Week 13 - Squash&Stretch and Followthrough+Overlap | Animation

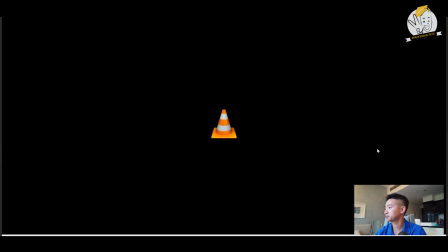4:11 It makes it very smooth. But notice how he just pops up in that shot. Here's another example, okay, where there's that squash and stretch. His body goes down and goes back up. Notice too his head is a little bit disconnected from his body, and it makes it for an interesting shot.
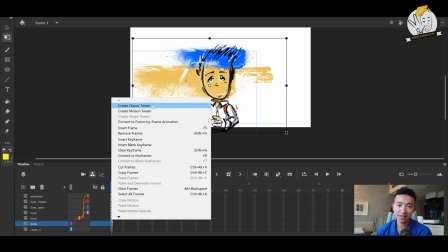4:27 I'll go ahead and show you the next demonstration.
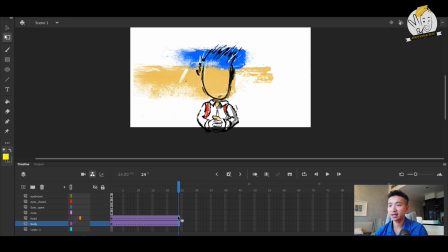4:29 So I'm going to create a classic tween on these two, so that way I can create symbols for them. And I'm going to also, as you can see here how everything's rigged, the head is rigged to the body, show you how you can create the same effect with squash and stretch.
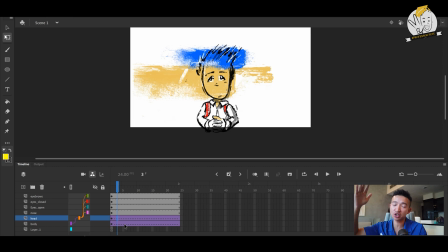4:48 So the character will sit here, squash, stretch, and then come back down. So he'll sit here for a bit, hit F5 there, hit F6 there, and then usually the animation happens in 5 frames. So frame 8, we'll go to frame 13.
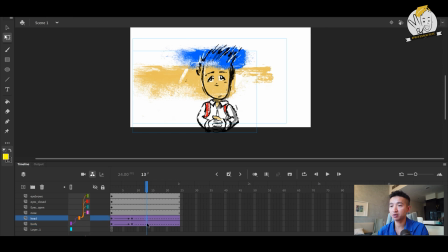5:09 He will do a slight drop. So I'm going to hit F6 on both of these keyframes. So the character drops. I'm also going to drop the head a bit too, just to exaggerate. So create something like that. And then that's on frame 13.
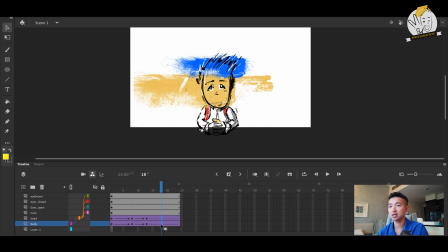5:25 So frame 18, we'll have another keyframe, hit F6, and pop the character up like that. Frame 23, we'll go back to our standard position. So as you can see here, okay, the body pops, and again, it's exaggerating it.
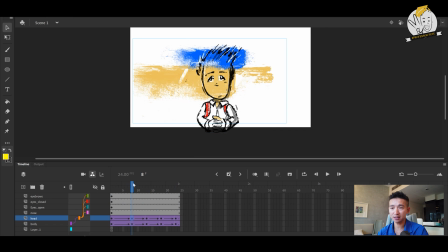5:43 So we want to make sure the head is not entirely attached to the body, because then it just looks a little boring. And the other thing too to note too, I could add some more squash to this. So the head, I could hit Q on it and just drop it.
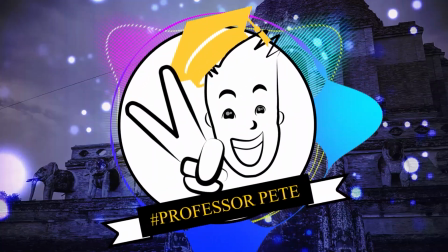6:04 Just to exaggerate further. Literally have the head squash get bigger here.
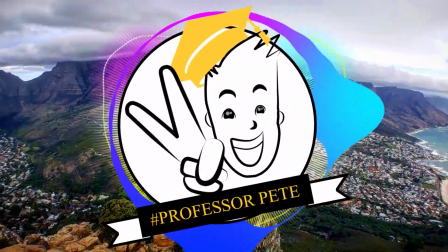6:12 It makes it much more appealing. And then finally, as we looked at the demonstration earlier, we can have a 1 frame delay.
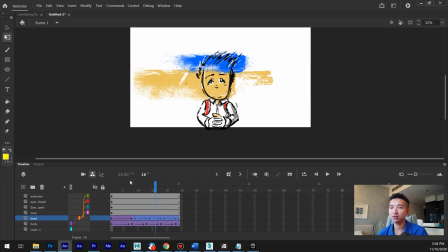6:20 So I'm going to just select all this and just drag it 1 frame. And now, when we watch it, and then the body moves first, and then the head.
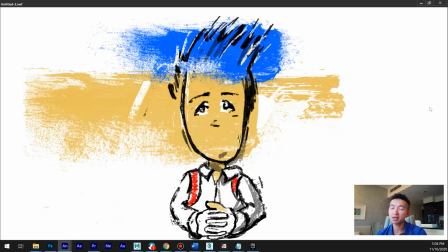6:29 So to test it out, that's what it looks like. It creates a much more fluid animation and much more appealing for the audience to watch.
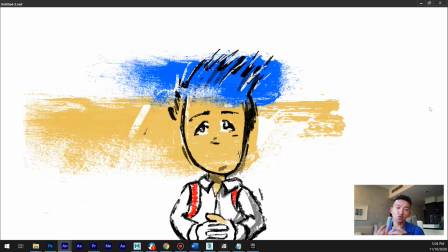6:36 It doesn't take much work, but as you can see, squash and stretch, follow through and overlap, all these principles can be used, whether a character turns their head, whether they are looking down, looking up, all these different things. And it's very quick to do, and it looks great. So see how you can exaggerate by using squash and stretch, and also by adding overlap in your movement for your characters. That's all I got. Professor Pete, I'm out. Keep learning.